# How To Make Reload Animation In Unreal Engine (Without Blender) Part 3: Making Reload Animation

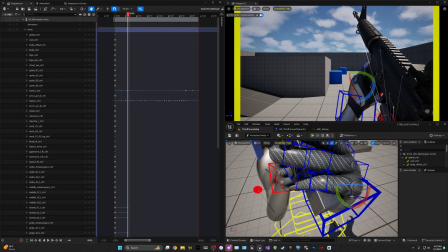[50:30]
Now you can skip this part because this is all I'm doing is just doing this. I'm just putting the fingers, wrapping them on the mag so it looks like they're actually gripping it.
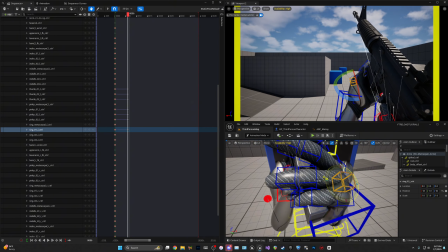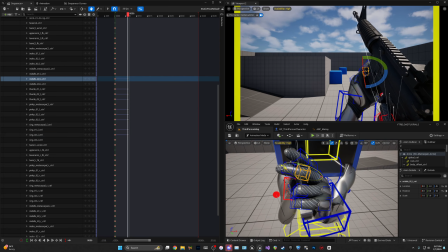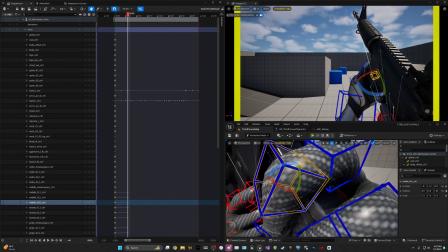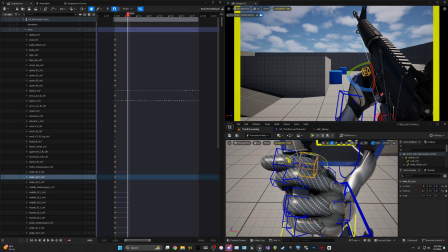[51:09]
And doing this also will give the animation look more realistic,
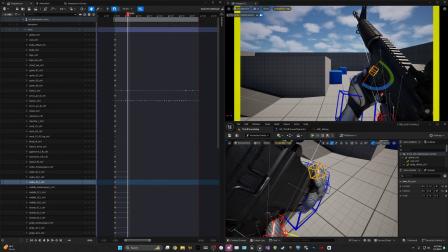[51:14]
and then also give it an extra, you know, part of the animation that you can see that adds to the animation.
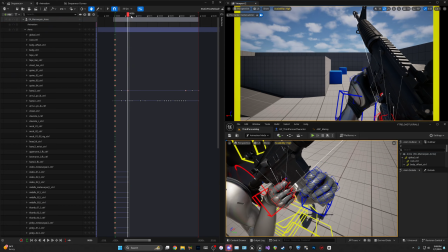[51:20]
So now if you look over here, let me click off of that so we don't see it. You can see he has his hand grip here,
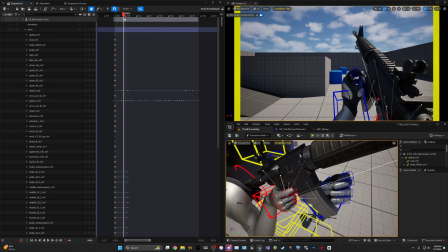[51:27]
and then his hand kind of like balls up.
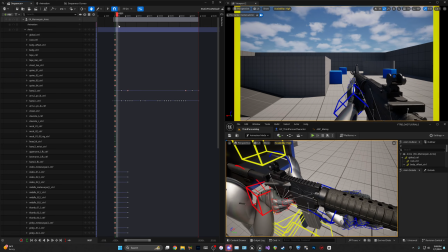[51:30]
Now you could add in between here, like somewhere like right here, like open the hand up, which would
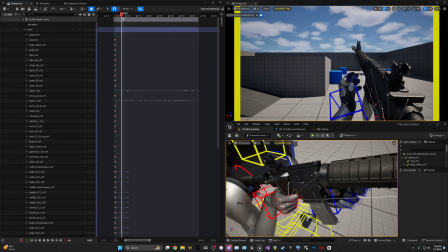[51:40]
kind of be like you would do in real life. But what I might actually do, now that I said that, I'm going to just copy all of these and paste them halfway so his hand is still open. And then as you can see, it grips the mag when he gets to it.
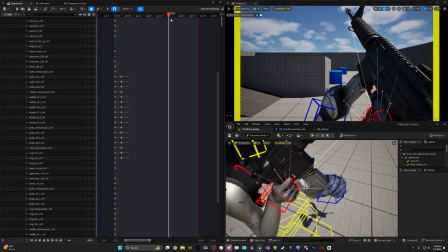[52:00]
And then it's going to keep the hand positions all the way. So we're going to copy these.
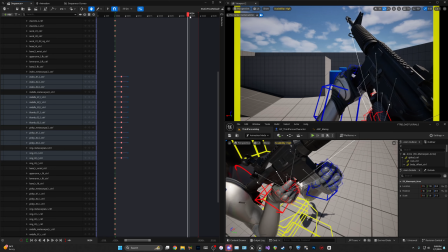Until here. And then I'm going to copy the open hands.
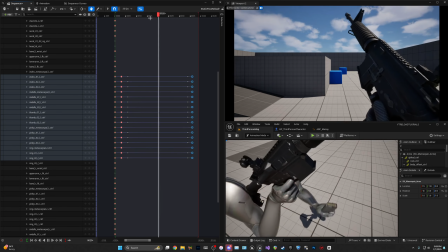[52:19]
Let's see, like a couple frames after. So it's like he's opening it up. And then it grips the gun again.
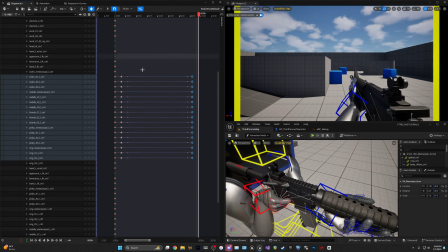[52:30]
Something like that. And then also
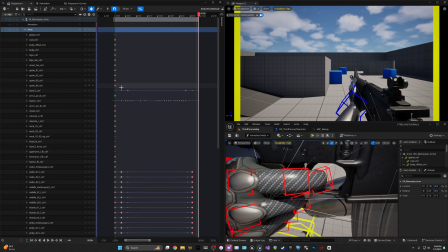[52:37]
the finger here. I see a lot of people do this. I don't really pay no mind to it. I don't really do it, but you can do it still if you want.
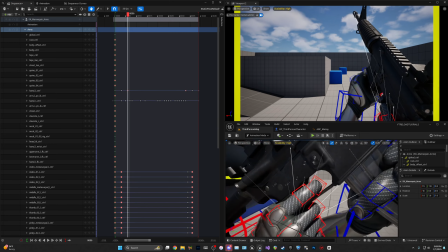[52:46]
So when he brings the gun up here, I'm going to take the trigger finger
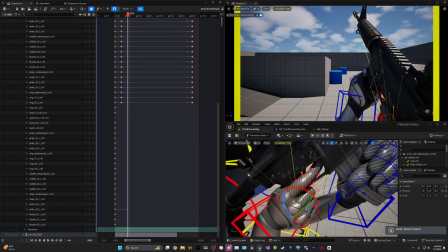[52:58]
and pull it off of, oh, not that. Pull it off of the trigger. And put it, oh my goodness, and put it
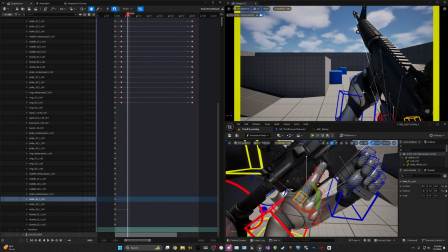[53:14]
right here, kind of like he's be clicking the button. Obviously, you're not going to see that, but you will see the small detail if you're really paying attention,
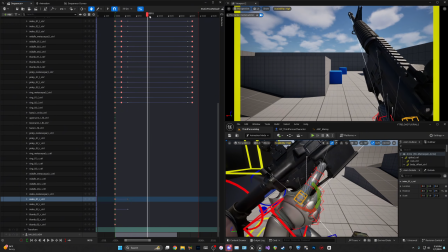[53:21]
that his finger's not in the, even when he turns it, his finger's not in the thing.
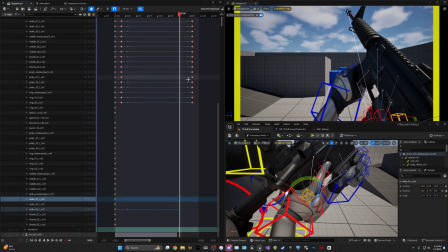[53:27]
And then I'm going to copy these, put it there, and then I'm going to,
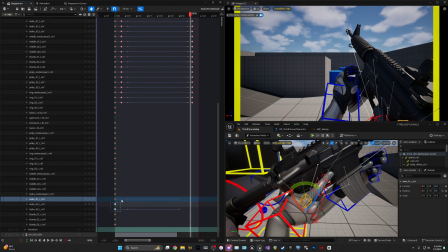[53:36]
right when he's bringing the gun down, I'm going to just copy these three and paste it there.
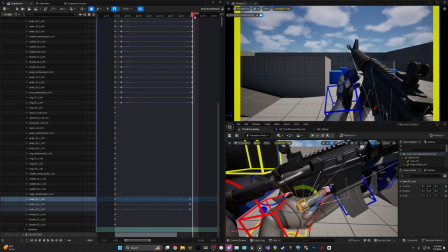[53:42]
So his finger's now in there.
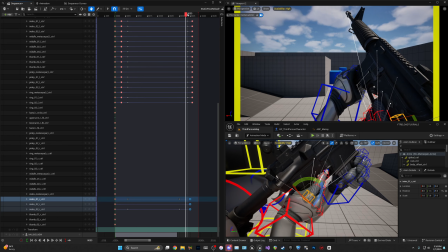[53:44]
So as you can see, like that small little time, you can see his finger come back into the, where the trigger's at.
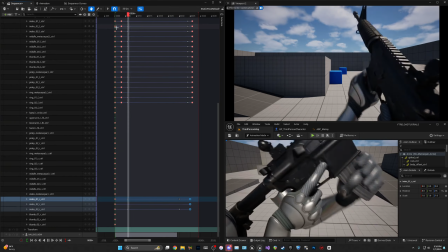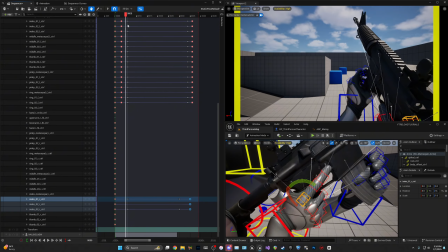[54:01]
And that's pretty good. You can also, if you want to have more detail in your animation,
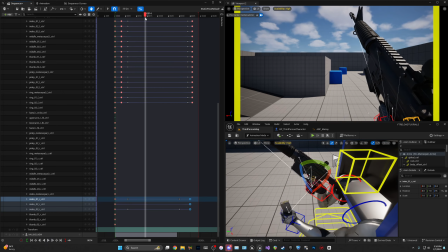[54:07]
like you can see the elbow is moving here,
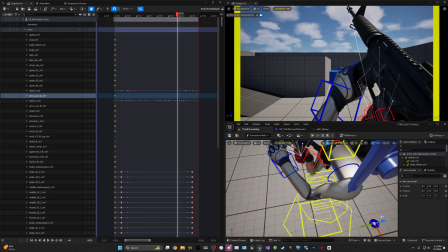[54:15]
but you can make, you can add like more movement into it if you want to, just to have a little bit of movement. It's not gonna be that noticeable, but it will add detail in it.
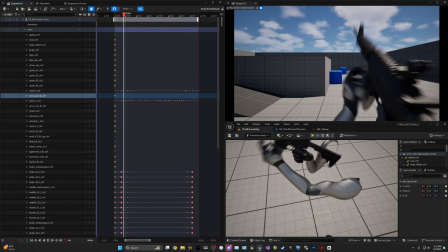[54:30]
So I think
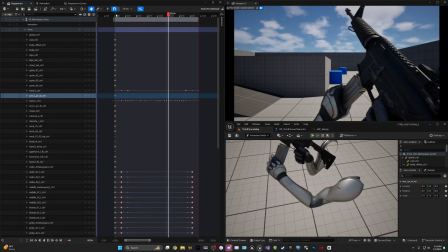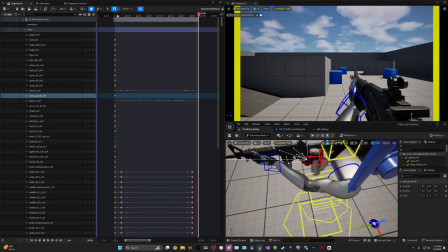[54:38]
that's pretty good.